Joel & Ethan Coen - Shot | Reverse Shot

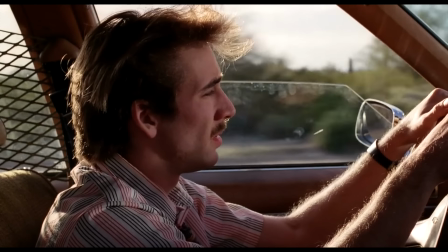Hi, my name is Tony, and this is Every Frame a Painting. The most basic thing we have in film grammar is probably this.
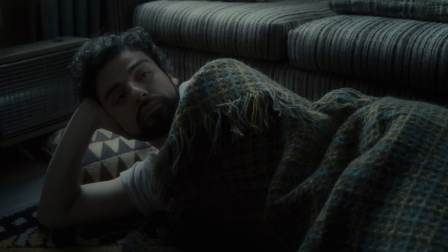Shot. Reverse shot. Nearly everything you watch is going to be...
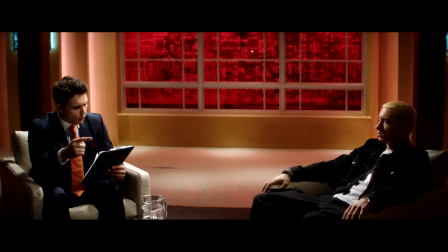Ahem.
Nearly everything you watch is going to be filled with it, and most filmmakers seem to use it as a quick way to record dialogue.
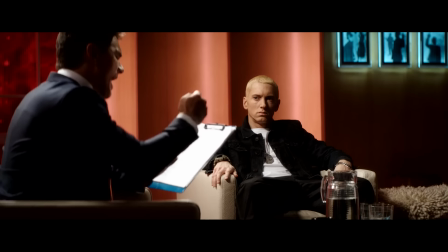Keep the actors still, use multiple cameras, shoot 10 takes, and then make decisions in post.
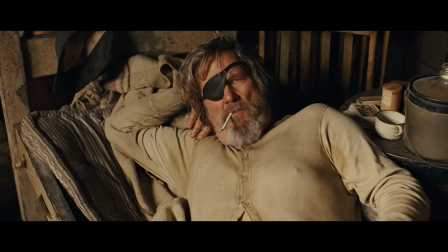But I think shot-reverse-shot is still powerful when it's done precisely. And a good example of that is the work of Joel and Ethan Coen.
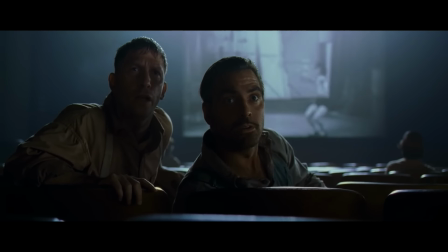We thought you was a toad.
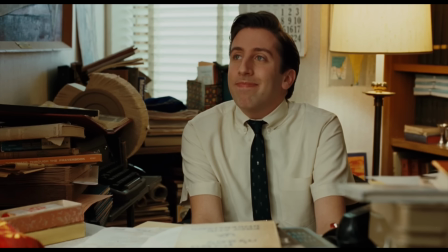Because the Coens are masters of the dialogue scene, and they've done it by keeping their shots simple but precise.
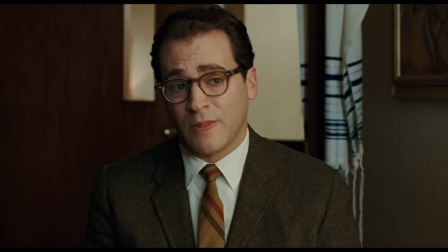Can I share something with you?
So today, let's reconsider shot-reverse-shot.
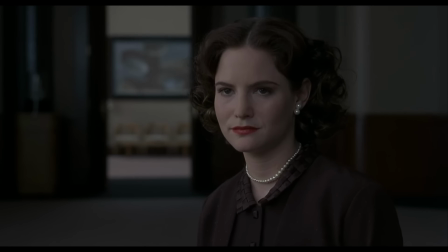What can we learn from the way the Coens use it?
But let me ask you a question. Would an imbecile come up with this?
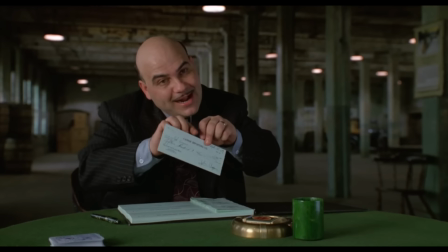One of the first things you notice about the Coens is that they like to film dialogue from inside the space of the conversation.
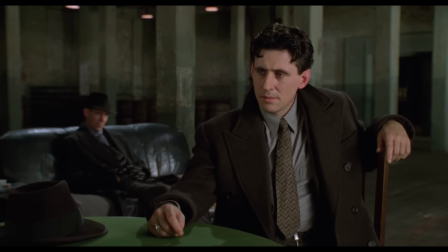And that means the camera is usually in between the two characters, so that they each get separate shots.
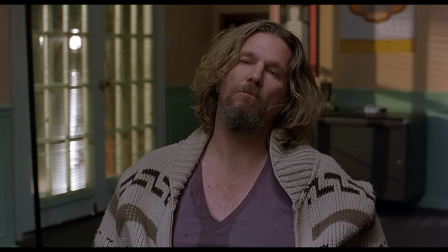Do I make myself clear?
In other words, they shoot a lot of singles.
I'm sorry I wasn't listening.
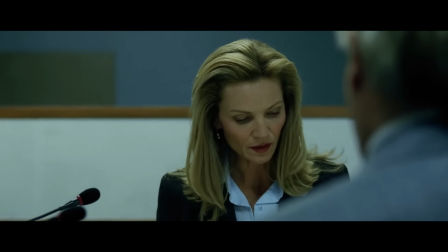Ow!
Other filmmakers, like Paul Greengrass, prefer the camera behind the characters, usually on a very long lens so you feel like you're spying.
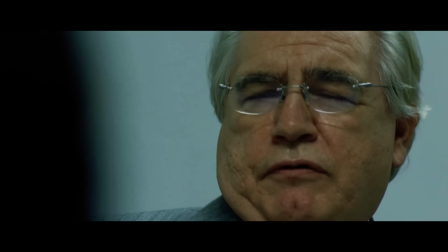I want to know what happened. What happened? Jason Bourne happened. You got the files. Then let's cut the crap.
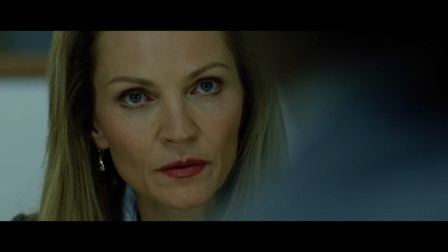The Coens and Roger Deakins don't do this. In fact, they film almost exclusively on wide lenses.
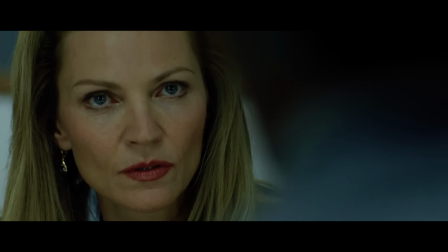Well, I've got a very strong feeling about lenses, and personally I'm sitting here talking to you, and you're filming me from over there on a shoulder and probably a single, where I'd rarely do that, because I think, you know, the camera wants to be, to me I would shoot singles inside here. And if you do this, switch to a wider lens and bring the camera closer, it feels like... It's different, right? You know, it's a sense of presence, you're right there with somebody, you're supposed to being...
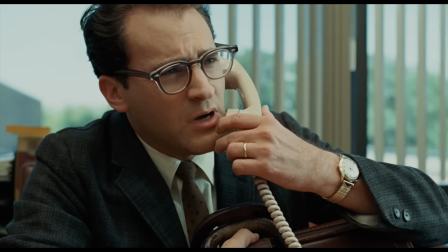I think psychologically, it's a totally different effect, so. But what is the psychological effect?
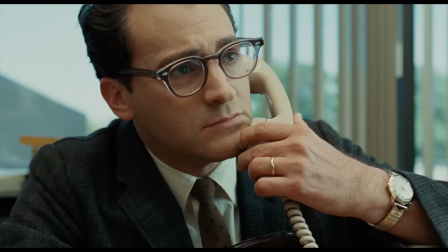If a long lens feels like you're spying, then how does this lens make you feel?
Look, look, something is very wrong.
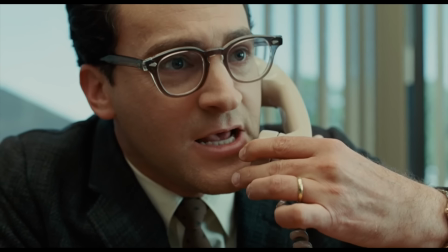I don't want Santana Abraxas. I've just been in a terrible auto accident.
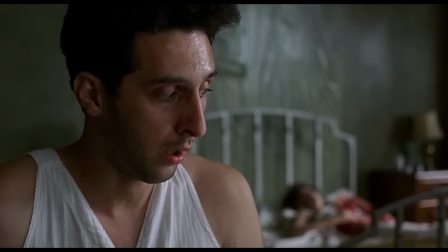I would say it's two feelings. Kind of uncomfortable.
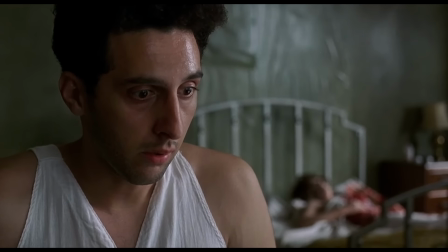And kind of funny. And it fits. Because the Coens like to isolate individuals.
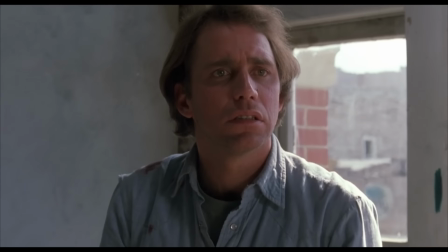trapping them in situations that they really have no control over. And because the lens is right here, Now, we had a deal here.
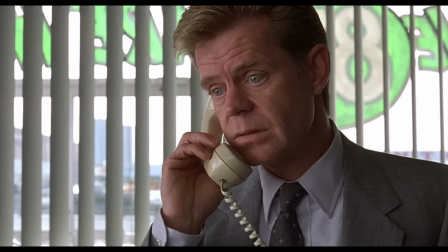A deal's a deal. Is it Jerry? You asked those three poor souls up in Brainerd if a deal's a deal.
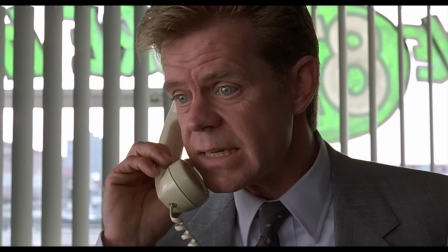You're trapped with them. The other effect is visual.
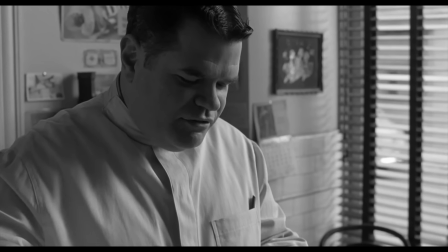The Coens shoot mostly on a 27 or 32mm lens, and they often push in to exaggerate some part of an actor's face.
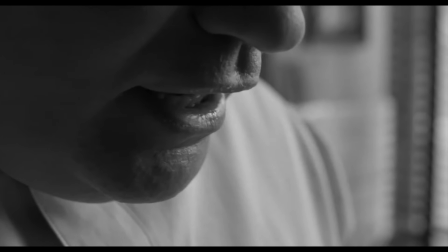Frank Raffo, my brother-in-law, was the principal barber, and man could he talk.
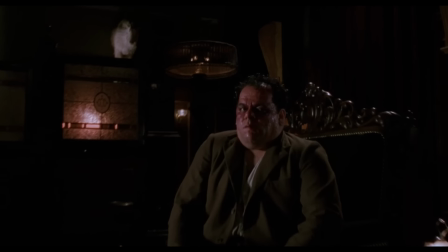Using wide lenses doesn't just exaggerate the face, it also exaggerates forward camera movement, like dollying into a close-up. Also a sense of action, like if I bring my hand closer or further from the camera, the wide-angle lens is going to have much more effect.
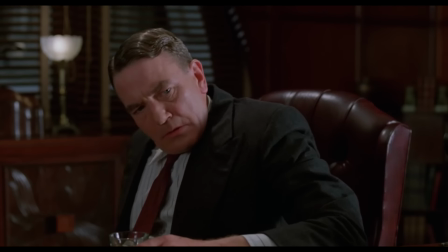And even if I'm shifting like this...
Maybes don't make it so.
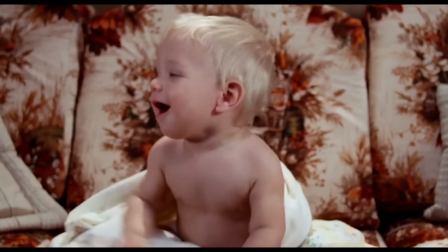It's going to feel more live, more edgy.
What? Are you kidding?
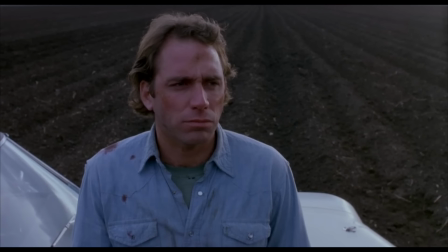We got us a family here!
But the third effect of shooting singles this way is environmental.
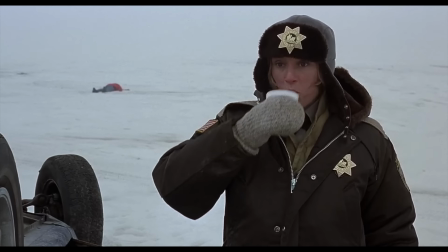Shots like this have a nice balance between the character and everything around her.
I'd be very surprised if our suspect was from Brainerd.
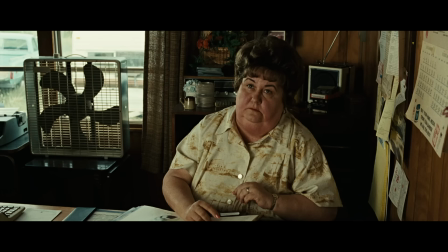Yeah.
And it helps us get a quick read on very minor characters. Think about how well you know this woman just from her clothes and her workspace.
We can't give out no information.